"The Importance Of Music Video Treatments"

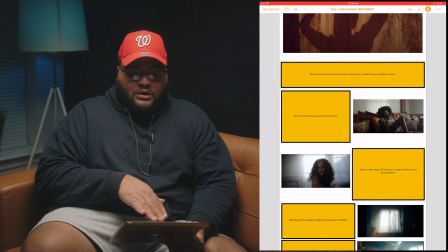next i'll just start laying out photos so this one the
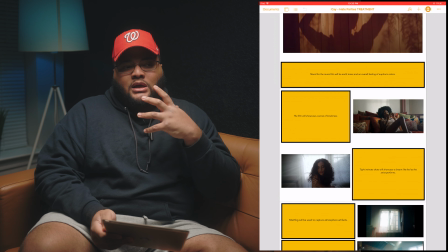film will showcase a sense of loneliness because in the song it was called hate parties and
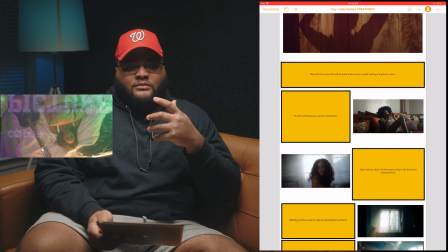it was a sense of a lot of things going on around but she
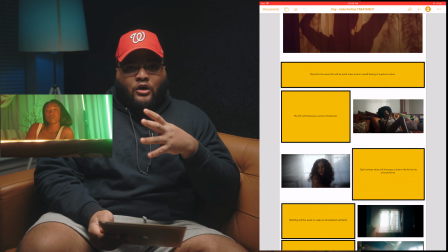was staying still in her own zone you know what i mean singing
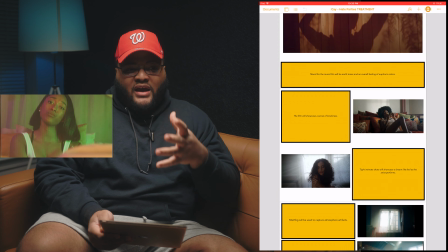her song uh conveying the lyrics in the song you know what i mean
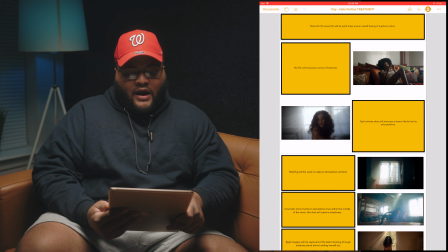um this shot right here and like i said all these stills
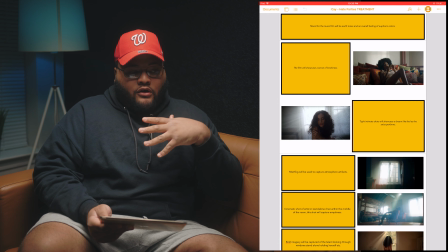came straight from youtube i screen grabbed them uh screenshot them put them right in
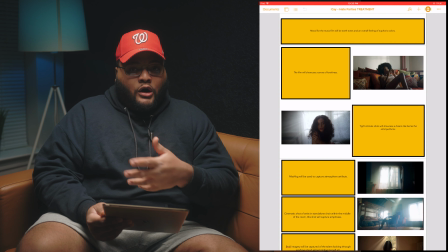here um this is sabrina claudio with her hand on her shoulder um and
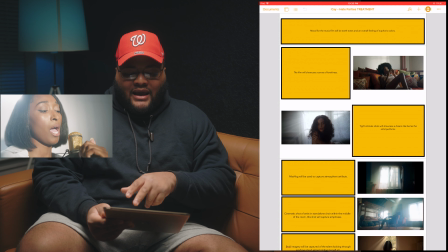this was for me i used this specific image because i knew i wanted to use tight intimate shots that will showcase a dream like feel as
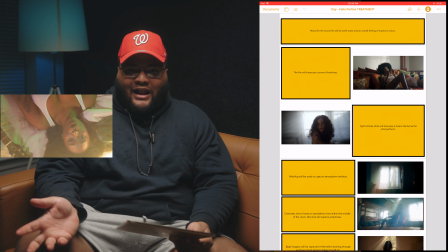the artist performs and if you've seen the video you know exactly that's what that's a lot of what we did you know what i mean so here
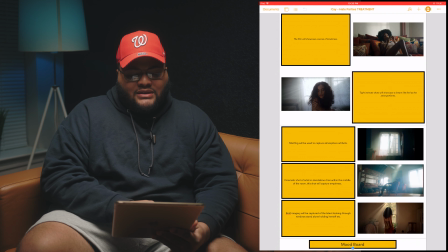go more shots with like mist and fog and to the to the left you can tell you can see that i said mist fog will be used to capture atmospheric artifacts now if you don't know i'm explaining to you the reason why fog is nine times out of ten used is to create
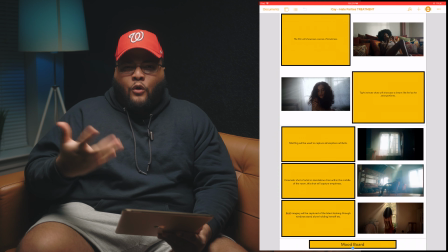an atmosphere in the environment so it won't feel so bland especially if you're using lighting it'll showcase those rays it comes in and out you know so that's
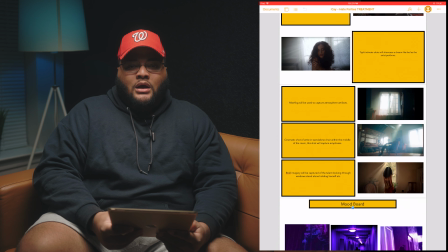always beautiful and try to incorporate mint uh mist or fog whenever i can
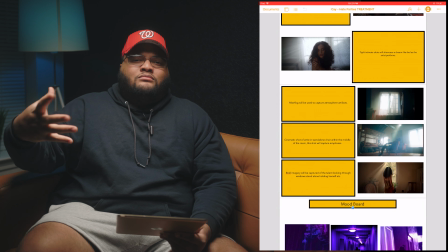it just gives it a dreamy you know euphoric look honestly for
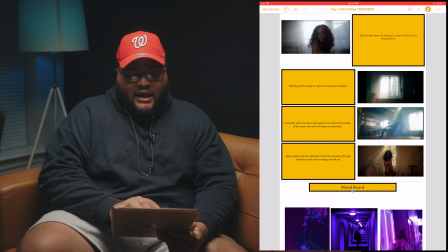real for real um on this one it says cinematic shot of artist standalone chair in the middle of the room the shot will capture emptiness now i necessarily in k's video
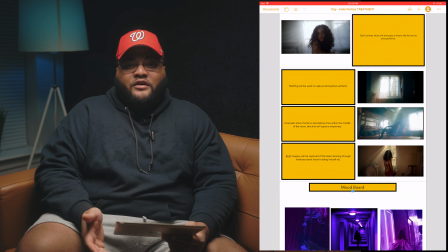we weren't necessarily we didn't put her in the chair in the middle of the room we had her stand up in that one and capture something similar to this but not the exact thing like I said let me reiterate and I'm going to keep reiterating that these are just
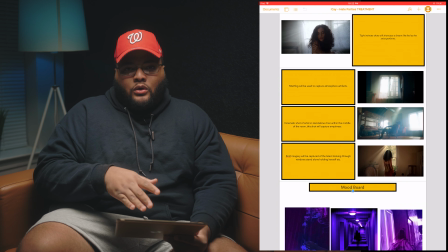guidelines nothing is set in stone none of that once you get
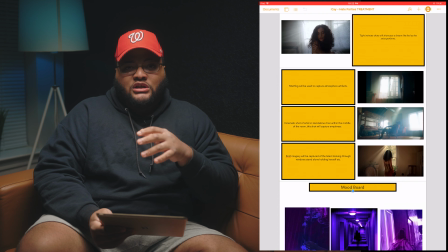there and you've looked at your location hopefully you've already looked at the location but if you haven't when you get there you see certain things that might not work might work
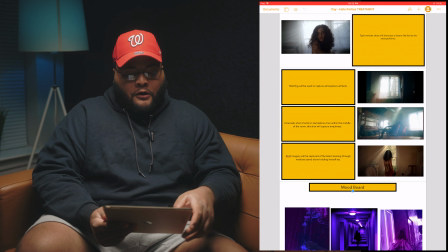how you could do it differently etc etc you know uh on
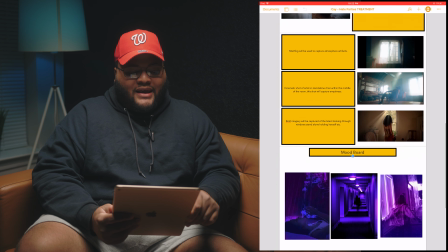this one i said b-roll imagery will be captured of the talent looking
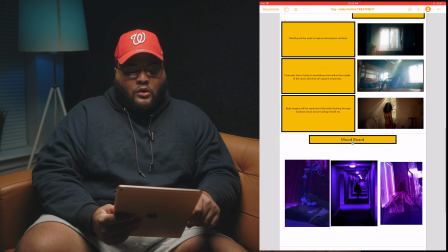through the windows standalone holding herself now in this